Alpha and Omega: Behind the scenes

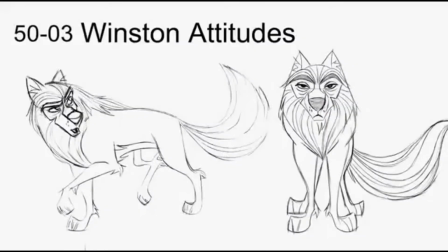(4:14)
We show action poses, we show all kinds of facial expressions, happy-sad, all these kinds kinds of things that will help the CGI artist now take it into the 3D space.
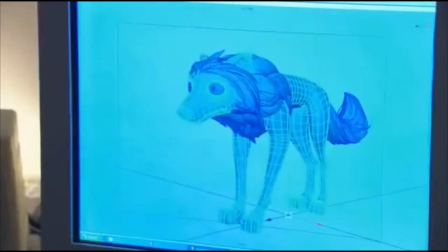(4:28)
CG modeling means computer generated model.
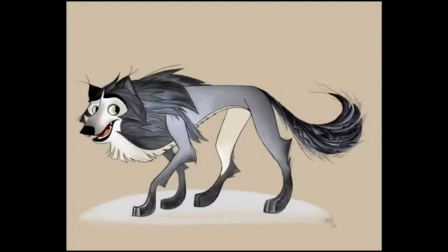(4:31)
We take the 2D artwork, material like concept art, drawings, paintings, we build the three-dimensional model.
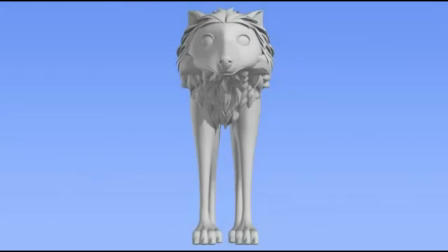(4:39)
It's almost like we were building a model out of clay. That's what the CGI modelist does. And so he took all of those pencil drawings, all those color drawings that we did, And he actually formed that character into 3D.
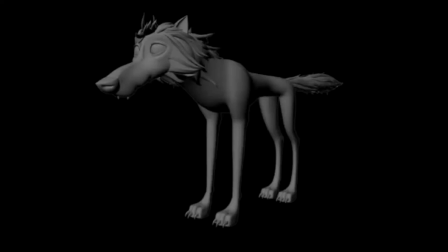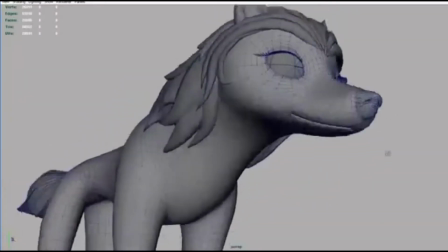(4:59)
Sometimes the 2D doesn't really work in 3D,
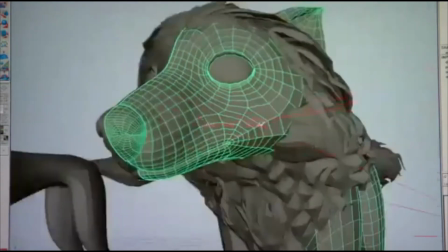(5:02)
so we would have to create it differently in 3D and try to interpret it a different way while maintaining the integrity, the look, and the feel of the character. And as we started moving them into the CGI world, into the computer,
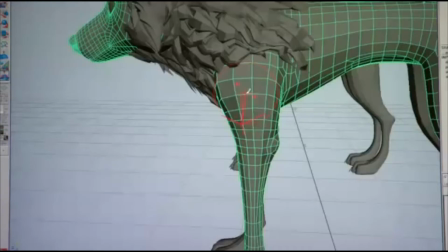(5:17)
we found out that they were a little bit too angular and weren't quite appealing enough, And so we had to soften them and make them look a little bit more like real wolves.
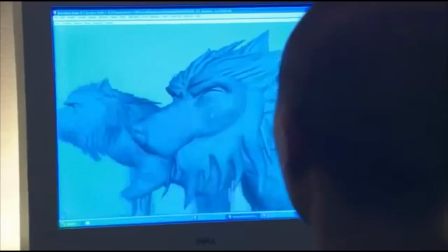(5:24)
And that's what's so neat about the CGI animation. They're round and they're full and they're exciting to look at.
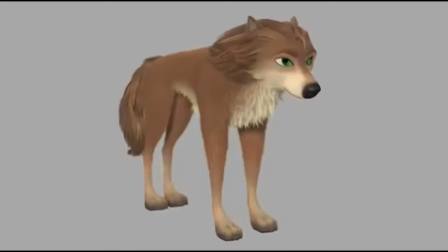(5:30)
And then we hand it over to the texture artist. They put the color detail, the fur, or whatever the character needs.
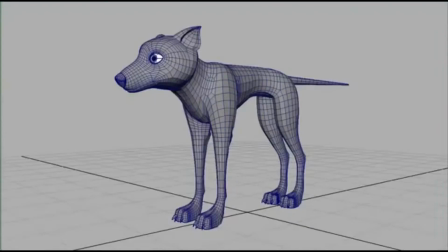(5:37)
The program is called Shave and Haircut. It actually grows fur right on our model. And the fur, you can grow it long, you can take a comb, you can cut it. You can do all of these things to make it look just like the way you want it to. We were faced with many challenges. How do we make the omegas look different from the alphas?
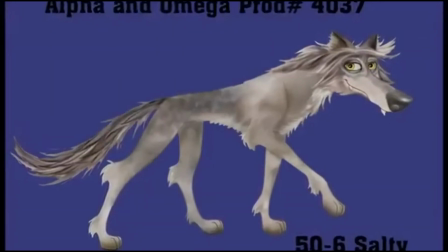(5:55)
So we looked to experiment with colors and different textures so that the two would separate and have distinguishing marks and things of that nature.
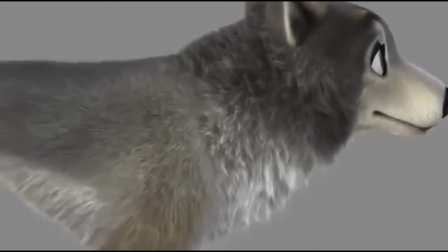(6:02)
Humphrey has black and whites and some purples and all these different colors in it. And so that artist kind of creates all of those different colors and all those different values and shades that he'll have on him.
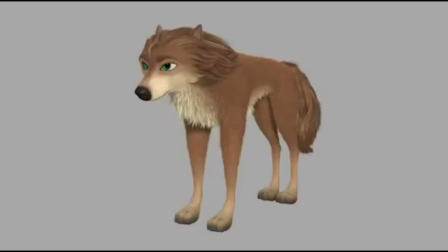(6:12)
So after we have the textures done and we see how the wolf looks, Then we go into animation, and then it really gets exciting. The beauty of animation is people sit in the audience and actually believe that this line,
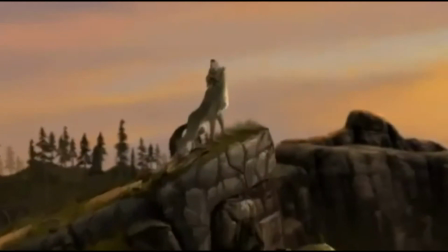(6:31)
a drawing, is a real breathing thing when it comes to life.
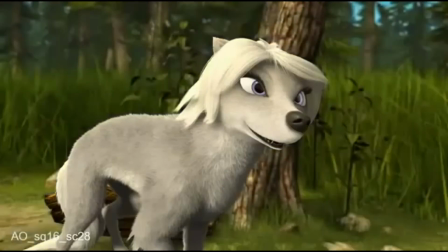(6:35)
It's just a great world to create from scratch and tell great stories that can connect to people.
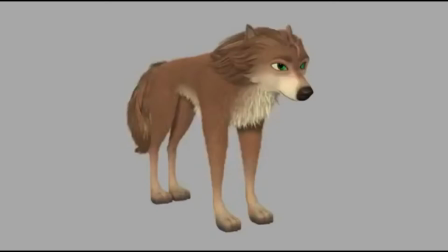(6:42)
And you kind of identify with that person or that character. There's somebody in that feature that's kind of like you.
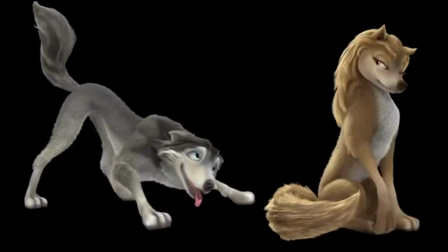(6:48)
I really think that's the appeal of animation, and it is ageless.
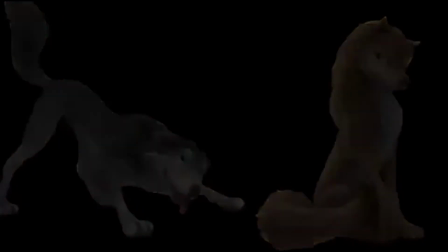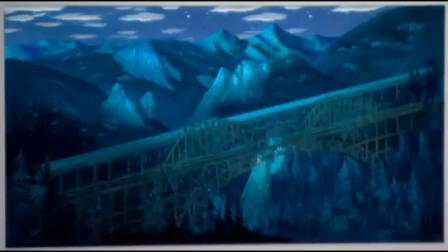One difference between a live-action movie and an animated movie is that everything in an animated movie has to be created. A lot of animated projects, what they do is they'll take a live-action texture and map it onto the geometry so it's super realistic.
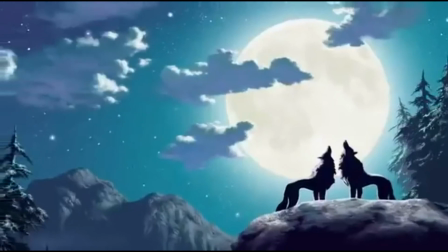(7:19)
We didn't want to take that route. We could have shot this movie up in Jasper National Park and not have to create any of that background.
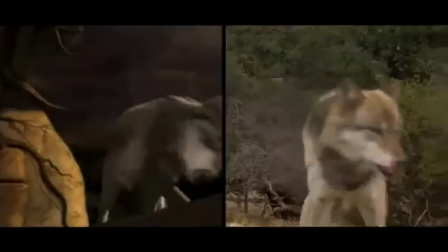(7:27)
But we wanted our movie to have its own signature look. We knew we wanted the wolves to move like real wolves.
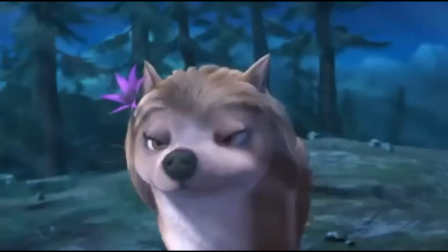(7:33)
But when it comes to their faces, we wanted them to look almost like humans. We wanted to be able to look in their face and feel the emotion that they were feeling in their heart.
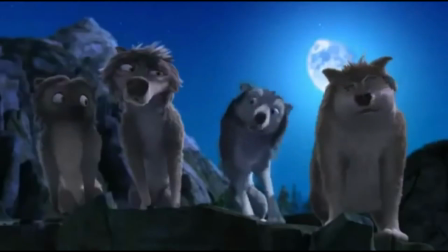(7:43) Ha! Whoa!
Then they became real for the audience.
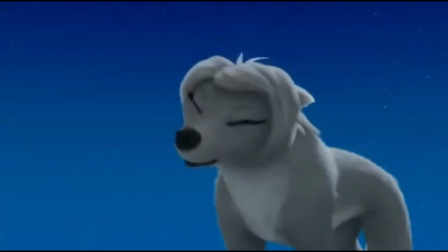(7:48)
Then we know what they're thinking and what they're going through. And we can identify and fall in love with them.
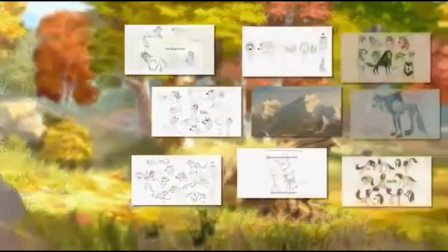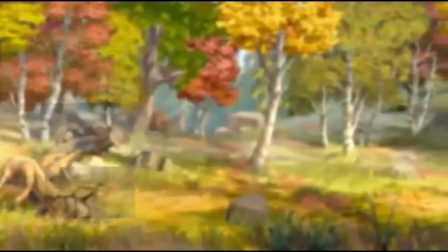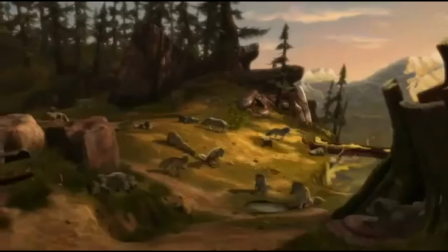(8:04)
From day one on Alpha and Omega, we really wanted to have it be an acting film. We wanted as much animation as possible, but we also want to keep it very realistic. We filmed ourselves doing all the acting in the movie, and it was very embarrassing,
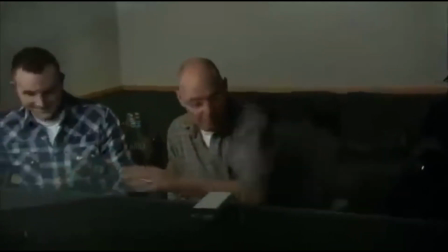(8:17)
but because the production was done in India, we wanted to give them as much information as possible.